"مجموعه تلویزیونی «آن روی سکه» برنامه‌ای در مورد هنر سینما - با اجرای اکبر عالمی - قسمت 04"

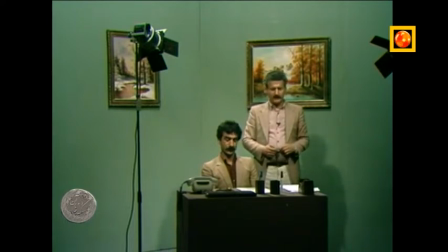بنابراین به تقلید از نور خورشید یا به تقلید از تنها لامپی که اتاق رو روشن کرده، یک نورافکن از زاویه بالاتر از 30 درجه از خط دید بازیگر،
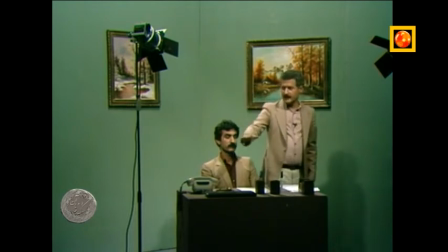یک نورافکن بالاتر از زاویه 30 درجه و کمتر از زاویه
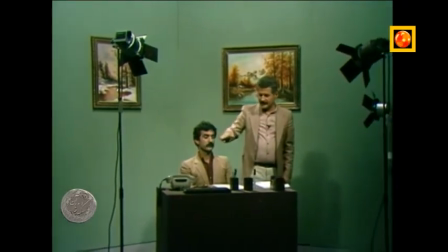45 درجه از خط دید بازیگر
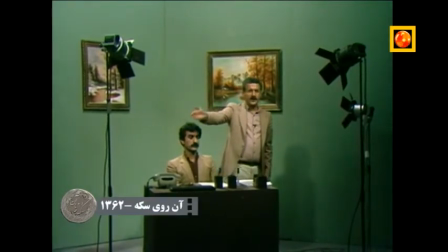در سمت راست چهره یا در سمت چپ چهره اون روشن میکنه. حالا من خواهش میکنم که کلیه نورهای استودیو رو قطع کنن و به ما فقط یک نور اصلی از این سمت بدن.
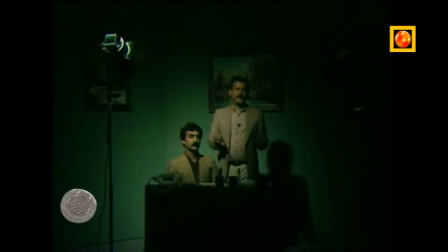همینطور که ملاحظه میفرمایید، این صحنه فقط با یک نور اصلی روشن شده.
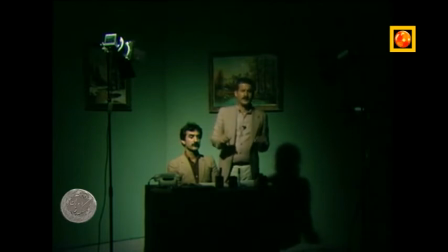در مبحث آموزش نورپردازی و تحلیل چگونگی نورپردازی در سینما لازمه که به سایه های تند و غلیظی که این نورافکن ایجاد میکنه بر پشت دیوار ملاحظه میکنید دقت بفرمایید.
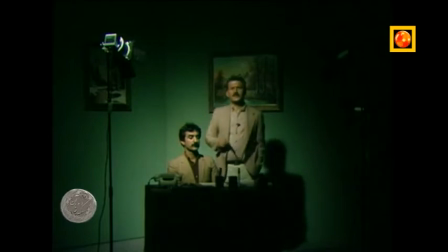نور اصلی یا نور کی لایت کلید کار ماست. از زاویه بالاتر از 30 درجه و کمتر از 45 درجه بالاتر از خط افق دید بازیگر در سمت راست یا در
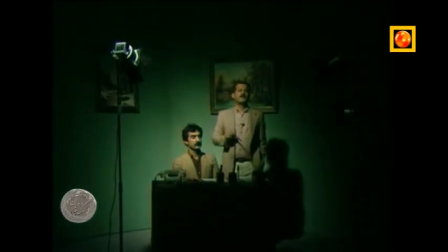سمت چپ صورت بازیگر به تقلید از منبع نور موجود در صحنه روشن میشه. پس کلید کار ما اولین نورافکنی است که به تقلید از منبع اصلی موجود در
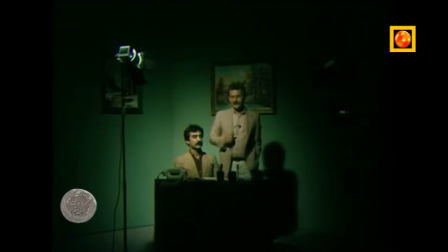محیط و فضای قصه و داستان از اون زاویه روشن میشه. همینطور که در اینجا ملاحظه میکنید، من استدعا میکنم تصویر درست رو به ما بدین.
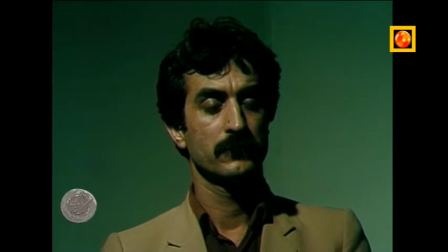ملاحظه میکنید در روی چهره در سمت راست صورت به خوبی روشنه، اما در سمت چپ سایه های تند و غلیظی به وجود اومده که باعث
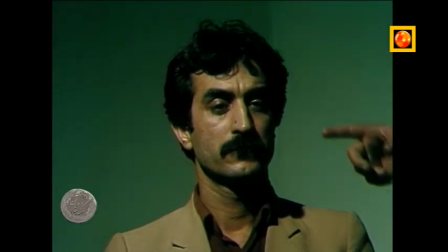نامطلوب بودن چهره میشه. برای رفع این اشکال و برای از بین بردن
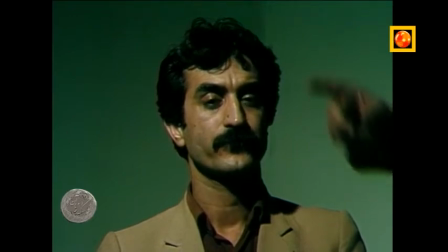سایه های تند و غلیظی که نتیجه این نورافکن اصلی است،
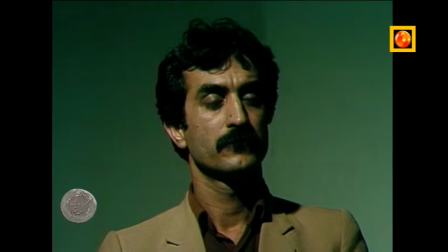میبایستی از سمت راست دیگر صورت ما یک نور ضعیفتر و ملایمتری رو به چهره بتابونیم. نور دوم ما که به فیل لایت موسوم هست، نور تلطیف کننده نامیده میشه.
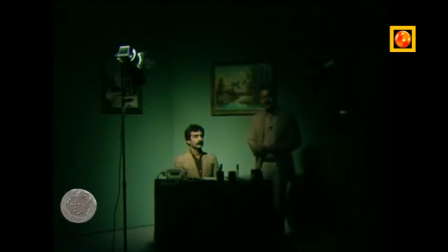من خواهش میکنم که نور تلطیف کننده رو برای ما روشن کنند.
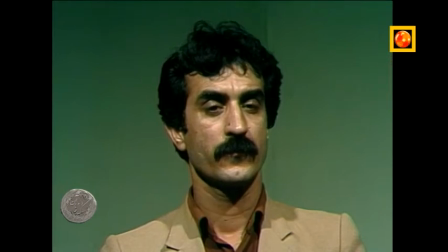حالا با داشتن تصویر درشت ایشون ملاحظه میکنید که سایه های تند و غلیظی که در مرحله اول در سمت چپ صورت ایشون تشکیل شده بود از بین رفت.
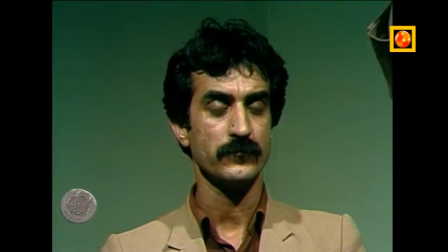اما در این شرایط ما فقط یک نور چپ و یک نور راست داریم،
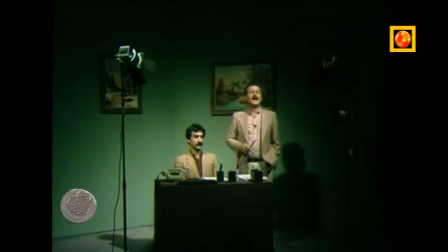یعنی یک نور اصلی داریم و یک نور تلطیف کننده داریم که در حقیقت سایه های تند و غلیظ اولیه ما رو تلطیف کرد. به نور دوم نور سافت لایت هم میگن.
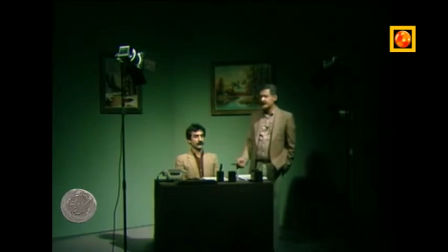اما این دو نور برای نورپردازی این صحنه ای که قرار ساکن انجام بگیره و بازیگر ما در پشت این میز تمام نقش خودش رو ایفا کنه و بعد صحنه قطع بشه، این نور به تنهایی کافی نیست. یعنی نور اصلی و نور تلطیف کننده کافی نیست.
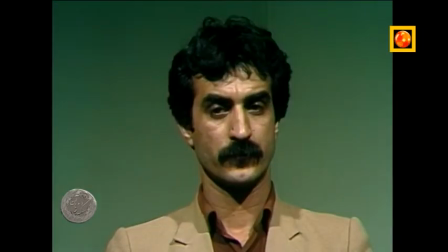احتیاجه که ایشون از زمینه پشت یا دکور پشت بدنشون جدا بشه. من حالا خواهش میکنم که نور جدا کننده موسوم به
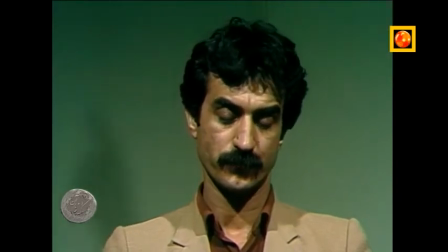separation light یا نور backlight رو به ما بدن.
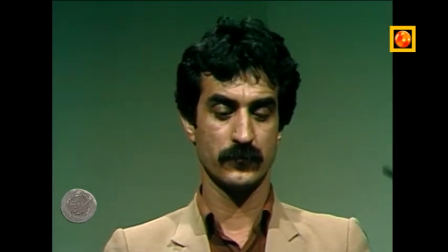تصویر درشت ایشون رو خواهش میکنم داشته باشیم و نور backlight رو چند بار خاموش و روشن میکنیم تا اثر اون رو در روی چهره،
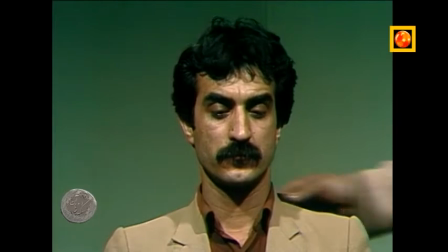در روی موهای ایشون و در روی لباس ایشون داشته باشیم و ببینیم که حالا خیلی متشکرم.
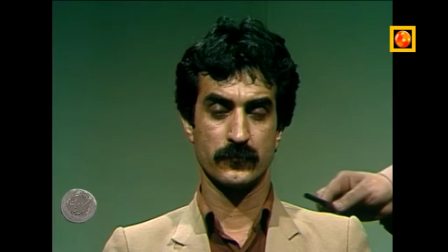بعد اینو داشته باشیم تا اینکه متوجه بشیم که چگونه
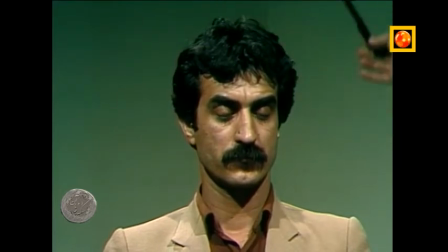لباس ایشون و مو و اطراف سر از دکور پشت جدا میشه.
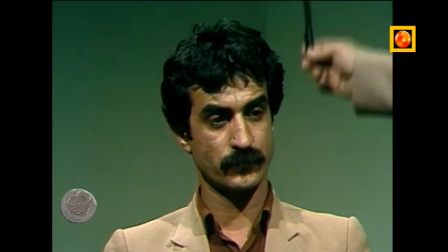اما سهم دکور رو فراموش نمی کنیم.
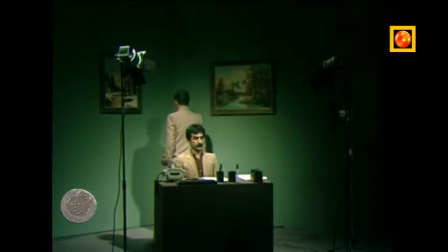برای دکور پشت و برای از بین بردن سایه هایی که همکنون ملاحظه می کنید، چون می دونید که با روشن کردن یک منبع نور یک سایه ایجاد میشه. با روشن کردن منبع نور دیگه یک سایه دیگه ایجاد میشه.
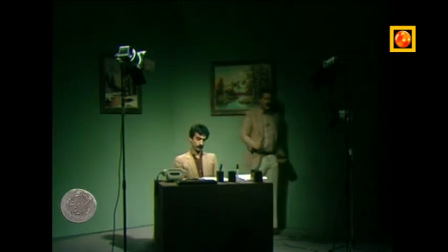و وقتی بازیگر در جلوی دیوار راه میره، دو سایه به دنبال اون حرکت میکنه. اگر سایه دوم لطیف و کمرنگ باشه اشکالی نداره، اما اگر سایه دوم هم به همون اندازه سایه اول چشمگیر باشه،
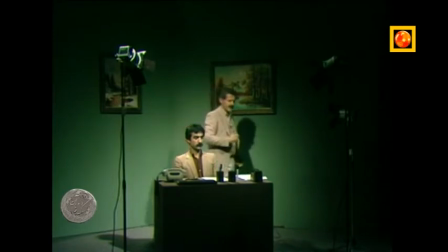بدون تردید این یک نقص در هنر نورپردازی محسوب میشه. من حالا خواهش میکنم که نور دکور رو به ترتیب اول با
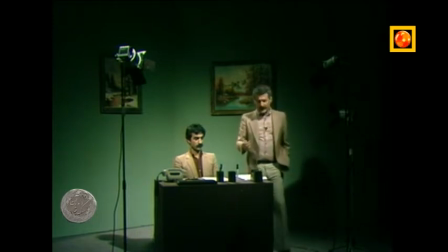یکی و بعد میبینیم که کافی نیست و نور دوم دکور رو اضافه میکنیم.
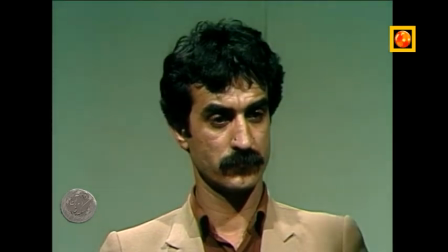نور اول دکور رو ملاحظه کنید. توی لانگ شات خواهش میکنم
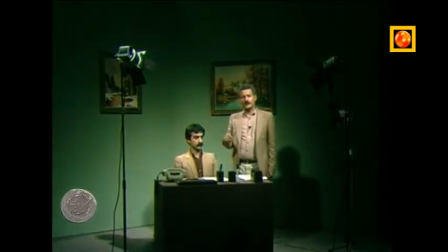نور رو خاموش کنیم و روشن کنیم تا اثر نور دکور یا نور
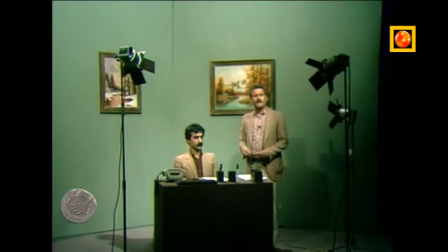بک‌گراند یا نور پس زمینه رو ببینیم.
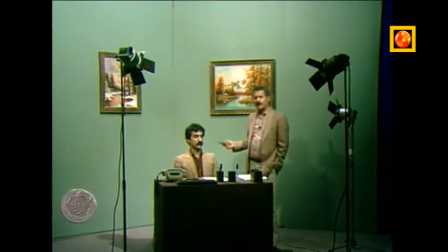اولین نور دکور روشن شد و خاموش شدن اون رو دیدید که چه اثری میکنه و
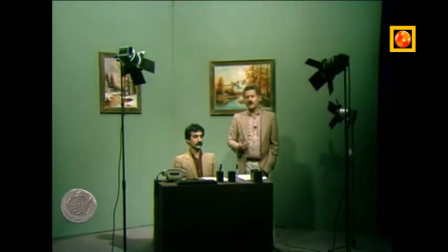وجود هر کدوم از این نورها داره حالا یک به یک خودش رو نشون میده،
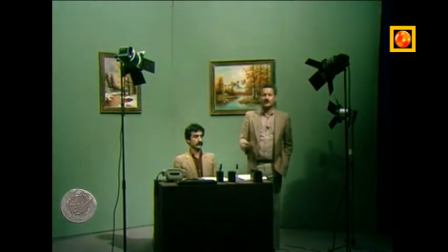ماهیتش رو داره اثبات میکنه، اثرش رو و خاصیتش رو داره به ما نشون میده. به این نوع نورپردازی میگن اصطلاحاً نورپردازی مثلث.
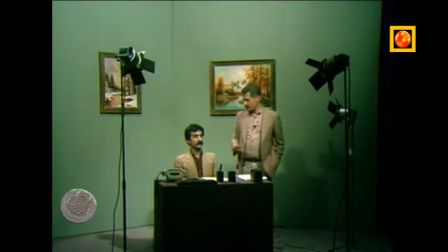گاهی در کتب مربوط به سینما به این نوع نورپردازی، نورپردازی کلاسیک هم گفته میشه. نورپردازی کلاسیک یا نورپردازی مثلث که در استودیوهای تلویزیونی در قسمت‌هایی که مجری و
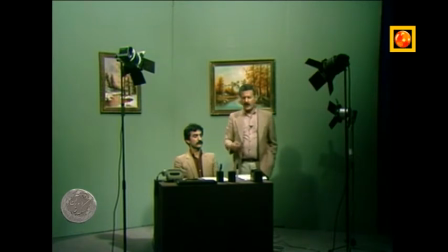بازیگر یا مصاحبه کننده یا امثال هم در یک نقطه قرار میگیره، همچنین در استودیوهای عکاسی که شخصی بر روی صندلی در برابر دوربین مینشینه و بی حرکت از جای خودش تغییر موضع نمیده،
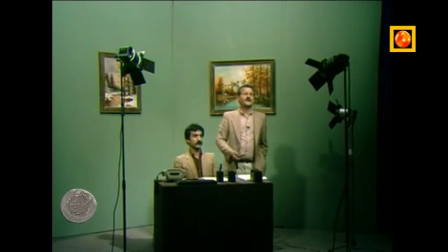این نورپردازی کلاسیک خیلی کارسازه و فرمول بسیار بسیار اساسی و درستیه. وقتی که ما مبحث نورپردازی رو مطالعه می‌کنیم،
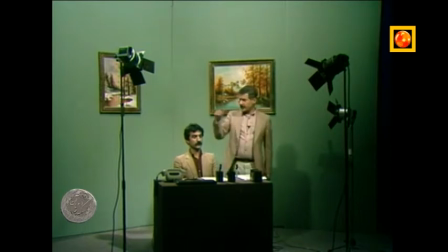می‌بایستی به یکایک نورافکن‌های دیگه هم توجه داشته باشیم. حالا من خواهش می‌کنم که کلیه نورهای موجود در این استودیوی تلویزیونی رو برای
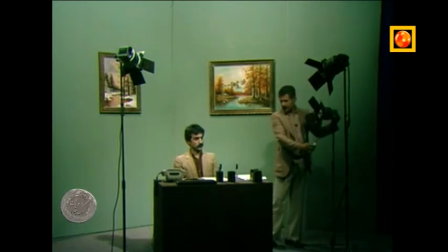ما خاموش کنند و با داشتن تصویر درشت ایشون ما یکی از این نورها رو روشن می‌کنیم.
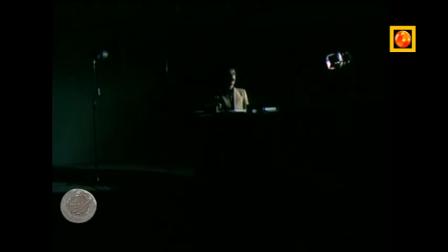حالا با روشن کردن یک نورافکن ساید لایت، نیمی از صورت پرسوناج رو
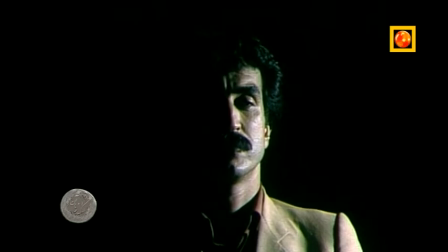میتونیم در روشنایی داشته باشیم و نیم دیگری از صورت او رو در تاریکی و ابهام.
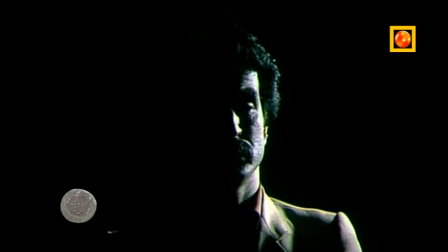با چرخوندن همین نورافکن و بردن اون به نزدیک پشت سر پرسوناژ،
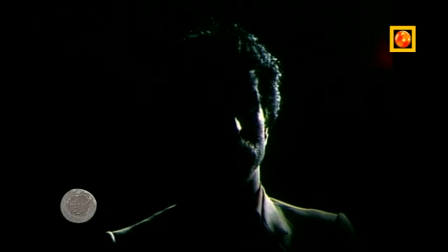قسمت اعظم صورت او در تاریکی فرو میره و صورت او حالت ابهام بسیار زیادتری رو ایجاد میکنه.